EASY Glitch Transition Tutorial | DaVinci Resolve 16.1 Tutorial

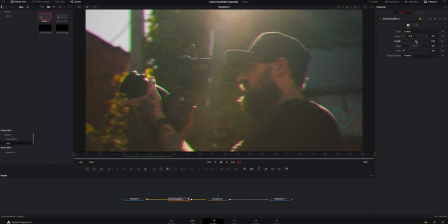[4:07]
We'll move it this way, and we'll go one two more frames we'll do it here one two three and we'll turn it
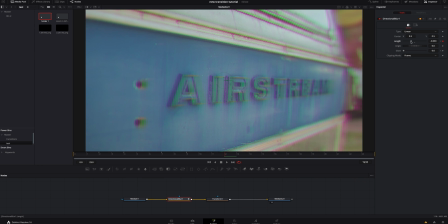[4:20]
there should be good you don't have to follow my keyframes exactly I'm just giving you a rough idea of how I would do it there's really no right or wrong way of doing it I'm actually just kind of tweaking with it seeing if I like it if I don't go back delete the keyframes and I'll just try it again.
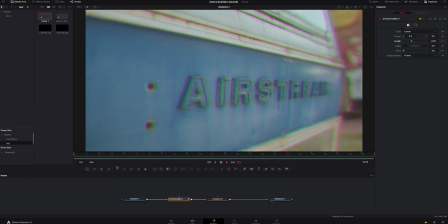[4:39]
We'll play that through, see how that looks. That actually looks pretty cool. But what we're going to do is we're going to add some glow.
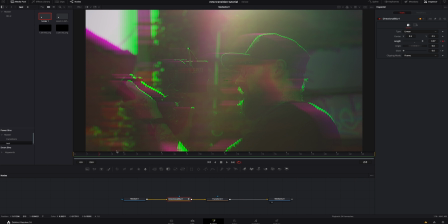[4:45]
So we're going to go in two frames right here. We'd already dropped a keyframe at the beginning, so I'm going to turn the glow up a little bit.
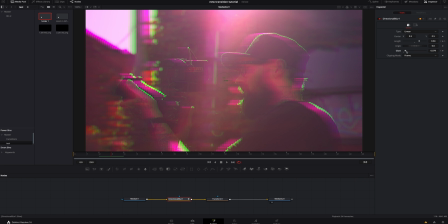[4:53]
I'm going to go over just one frame. I'm going to drop it back down to zero, maybe right here on six.
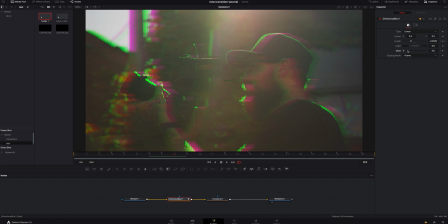[4:59]
We'll add another one. Crank that way up. One more. Once again, we'll play that through see how it looks and I actually think that looks really cool inside the transform node we're going to click on it we're going to uncheck
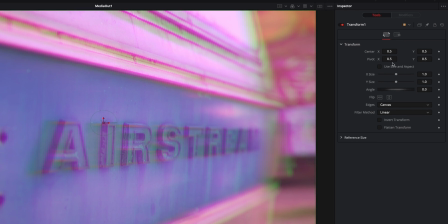[5:16]
use size and aspect so it's not locking them together it's not locking the x and the y together if that was checked
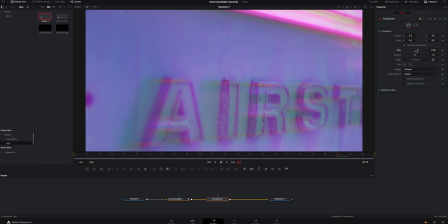[5:24]
and I size this up it's going to move everything at one time but if I uncheck it and I size it like this it's only doing the x right here,
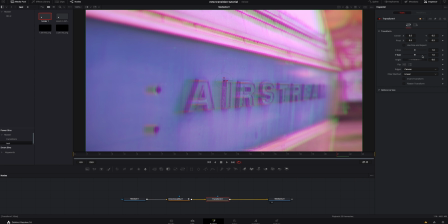[5:33]
and this is doing the Y right here. So we want that to be unchecked. We're going to go two frames in.
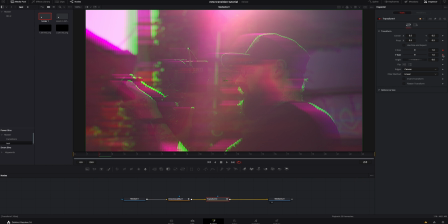[5:42]
We're going to add a keyframe on both of these. I'm going to go over one, two frames. I'm going to size that up a little bit.
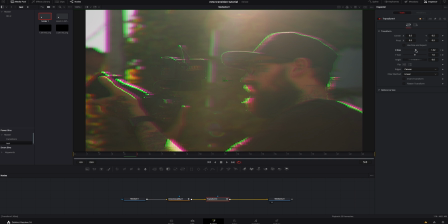[5:49]
I'm going to go back over. There should be good. We'll hit that little dot.
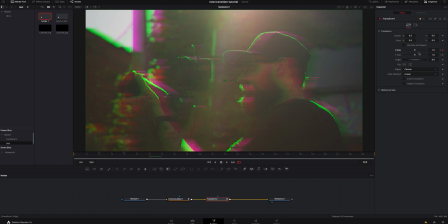[5:55]
We'll take it back to one. We'll go over one, two we'll actually go back one click right
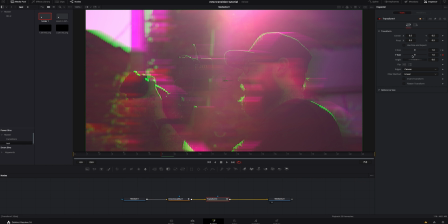[6:03]
here on the y go over two do it like that turn
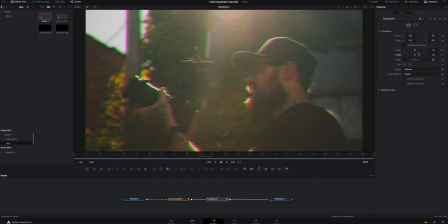[6:09]
that back down here and that one maybe add one more
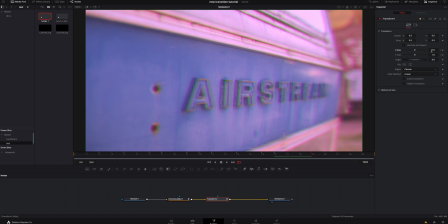[6:17]
right here at the very end we'll add a keyframe again go over size it up a bit and right
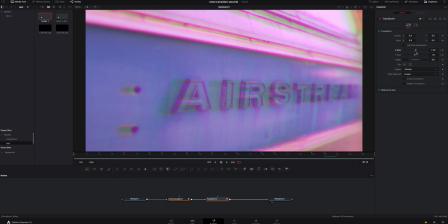[6:24]
there play
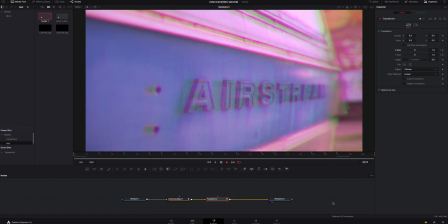[6:28]
that through and yeah I think that adds just that little extra pop glitchiness of it that it needs you don't have to have that transform but I personally like it it kind of distorts it a little bit and freaks it out one more thing you can do to just push that
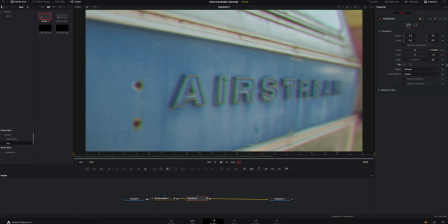[6:44]
a little bit more is in the transform node under the flip right here if we flip that and click this button it's going to change things so what we can
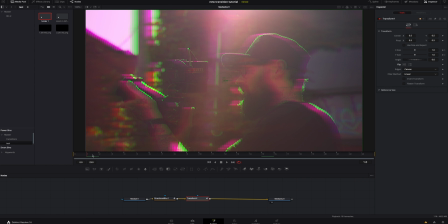[6:53]
actually do is add keyframes so I can go right here the number one click the frame go over one two frames click that
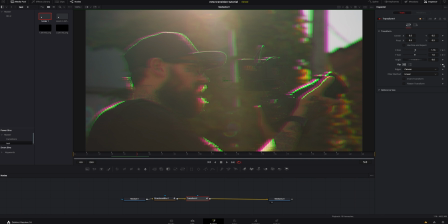[7:02]
go over one two more frames click it again and uncheck it now if we watch that through it flips it I wouldn't go too crazy with this but you could add a couple of them in there and it's really going to push that glitchiness. The more effects you start adding on top of it, the more it's really going to start getting distorted. But again, that's style and taste to the creator.
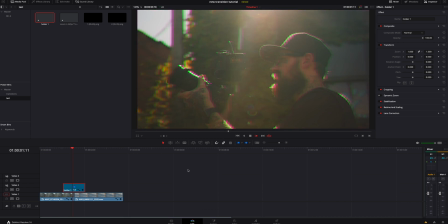[7:25]
Jump back into the edit page, watch that through. And if you like that, I think that looks really cool. If you want to learn how to save these and have it to where you can drag and drop later, again, link in the description below for the video where I talk about that. Check it out. It will save you time down the road. But that's it for me today, guys. That's all I got. If you like this video, give me a thumbs up drop a comment below and some new videos you want to see coming out hit that subscribe button if you haven't already with the bell notification on so you don't miss any of my new videos you guys are amazing i'm the iron giant i'm out